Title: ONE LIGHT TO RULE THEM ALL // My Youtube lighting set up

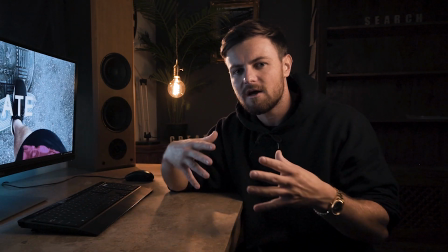0:00 What's going on, you lot? What are you all saying? So, you know me, I usually make videos giving you like advice, tips and that for filmmaking.
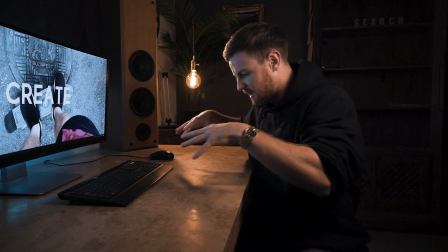0:08 And when I do that, I usually use this setup, like this setup here, what you're looking at.
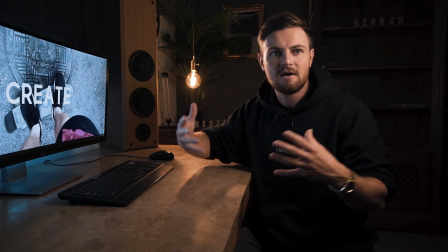0:13 Me sat on the right-hand side of frame, your screen involved, practical light in there. I thought, why don't I just show you the behind the scenes of this setup?
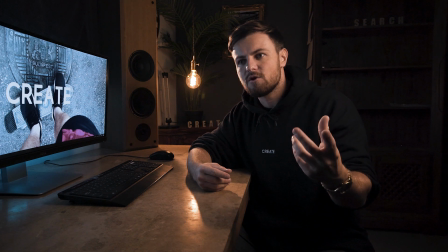0:22 So what I'm going to do is I'm going to take you off of that thing and then show you each individual light and explain what they do to this scene.
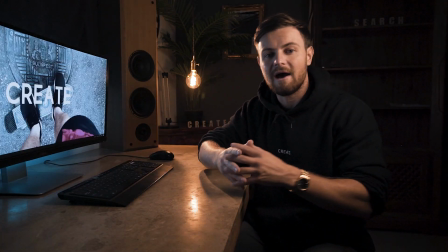0:29 But hold your horses, before we take you off the tripod and that and show you about, how many lighting sources do you reckon are in this scene?
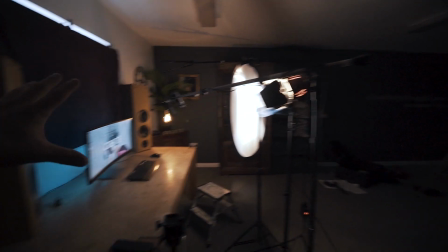0:39 Because I reckon you might get it wrong, you know. Boom! There you go, people. This is the setup.
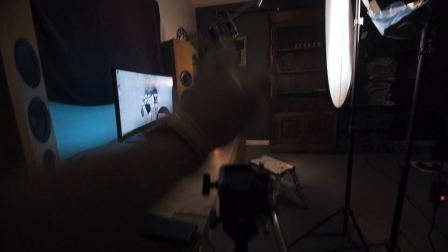0:45 So as you can see, the camera usually sits on the tripod here and shoots this way.
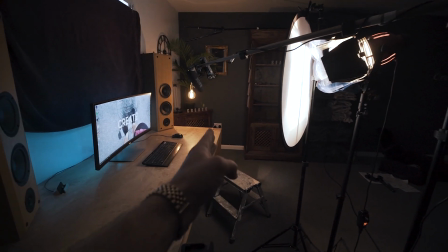0:50 I personally like to shoot down the line of the table because it kind of creates a bit of depth.
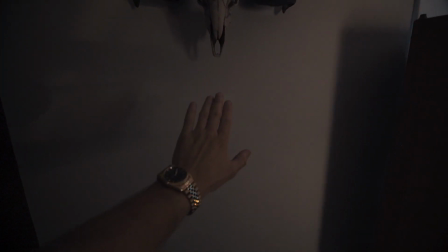0:55 Because if you shoot like against the flat wall, it just looks very, very flat. How cool is my ram's head, by the way?
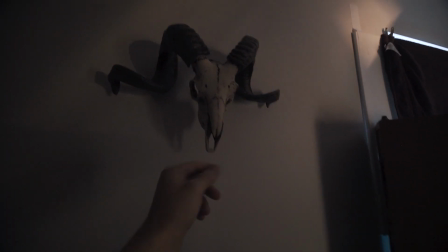1:02 It's not real for those of you that probably won't like it, but yeah, it's cool, right? Anyway, back to the setup.
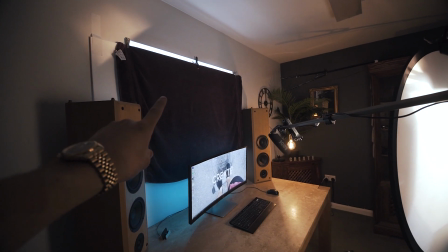1:06 So as you can see, I've tried to block out this window here so we have absolutely no light coming in and affecting the scene,
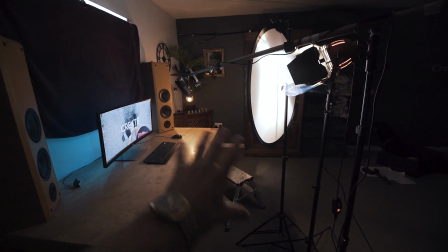1:14 because you want to have your scene completely black.
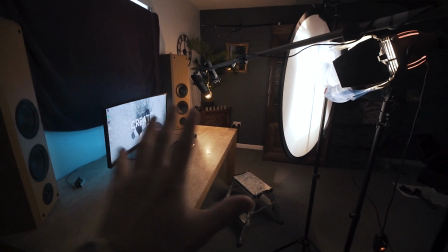1:17 I've even blacked out the window at the back so that you have a completely blank canvas to start with when you are doing your lighting setup. So first things first, and that is your key light. Now my key light in this instance is this light here.
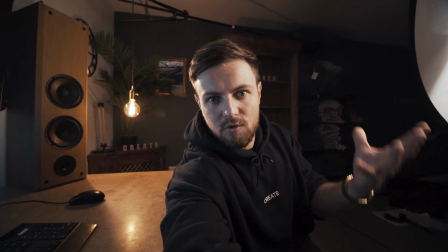1:34 A key light is the light that is lighting you the most, the one that's giving you the most exposure.
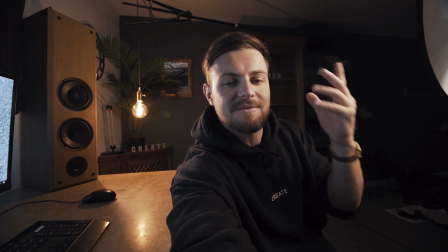1:39 So right now, this light here is acting as my key light. So essentially that's the main light, right?
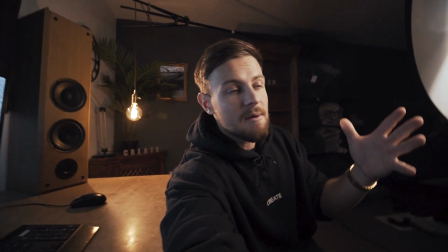1:45 I'm trying to get the key light as close to me as I possibly can, because the closer it is, the larger the surface is.
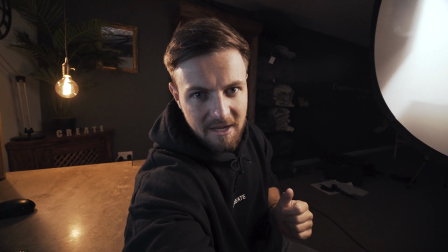1:52 The larger the source, the softer it's gonna be. So the key light itself, and by the way, people, I do not recommend getting this light because the last one that I had blew up nearly in my face and potentially could have blinded me forever. So I don't recommend getting this light. Get yourself a new LED or something that isn't actually a halogen tungsten bulb, because they can blow up.
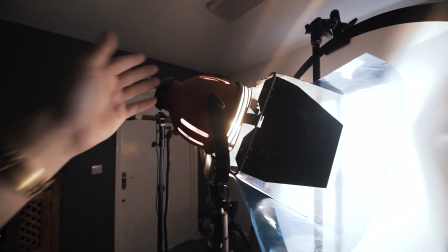2:15 This is a super old, oh, there we go. This is a super old redhead lamp and I do not recommend getting them, but it does the job.
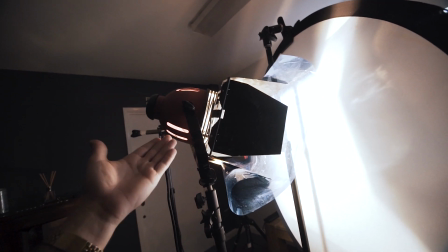2:23 I've had it for years and it is probably some of the cheapest lights you can find on the internet. So I've got the redhead lamp.
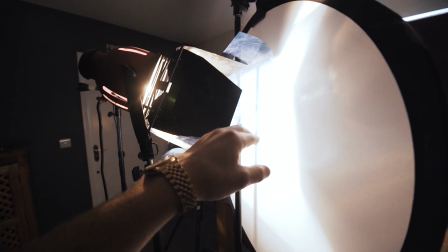2:29 It's at about a third of its power and I'm shooting into this half color temperature blue gel.
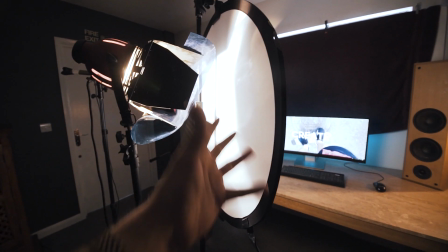2:34 That essentially brings the light a little bit colder because I want to create a little bit of color contrast in my scene.
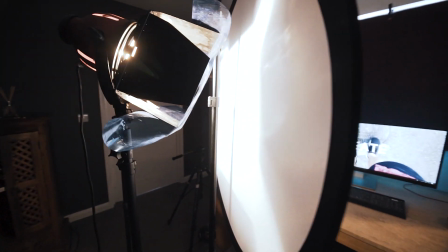2:41 So I get a little bit more daylight coming onto my face than tungsten. This here is a diffuser softening that light.
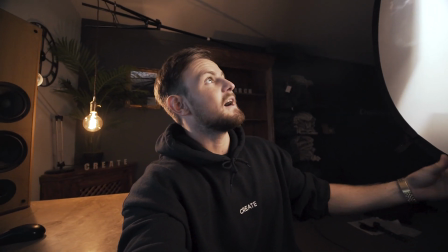2:49 So let me show you here. Let me take the diffuser off and you can see what it does to my face.
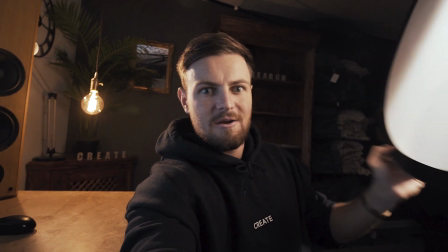2:56 Pretty horrible, right? And really hard. Bring that in. Oh, it's nice and soft.
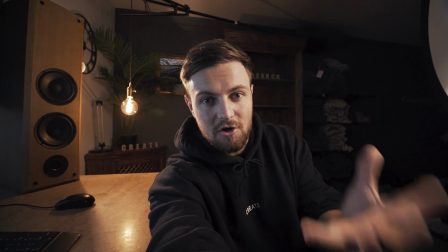3:02 It kind of gives the scene a nice soft look and it's not too hard and harsh on the eyes.
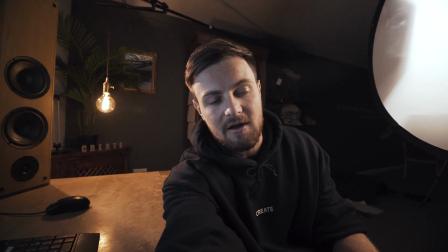3:06 So next we've got the backlight, and I think that the backlight is one of the most important lights in your scene.
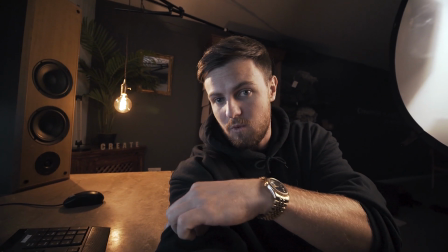3:12 So the backlight is essentially what's giving me this nice rim over here.
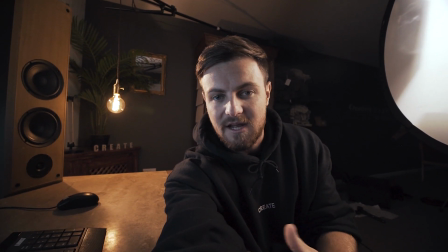3:16 It's separating me from the background. And I like to have my backlight nice and warm.
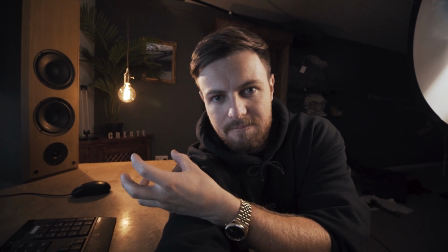3:22 So as you can see behind me, the backlight is a nice warm color temperature. But hold your horses, there's a cheeky little catch on this one.
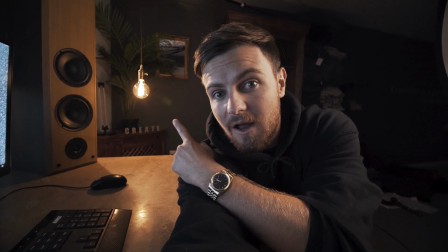3:30 I'm pretending that that practical bulb light there is acting as my backlight.
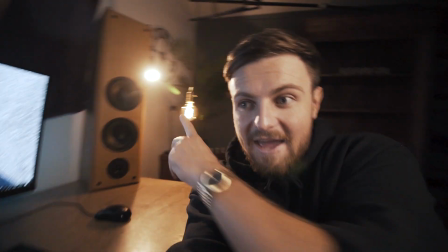3:37 That's my backlight. That backlight is coming from that source over there, but I'm pretending that it's coming from this practical light just here.
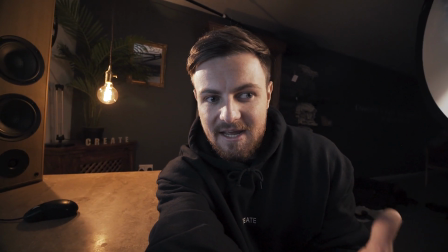3:46 So that practical light just gives a bit of atmosphere to the scene. It doesn't really actually light me at all.
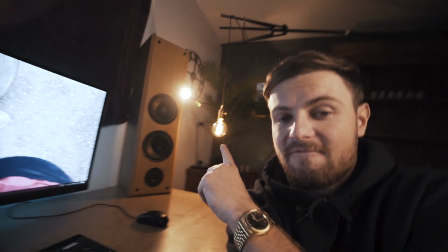3:53 So the actual light is coming from that backlight over there.
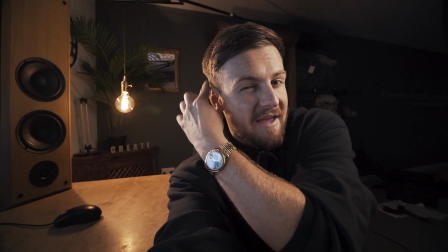3:56 That is really separating me from the background by giving this bit of edge light on my head, on my nose, and over my shoulder.
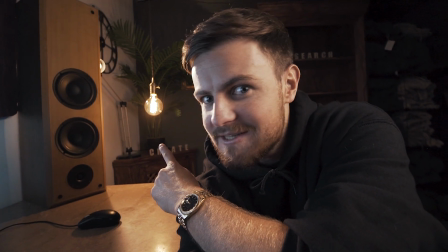4:04 But you know, you've got to play about with these practical lights and make it a little bit funky.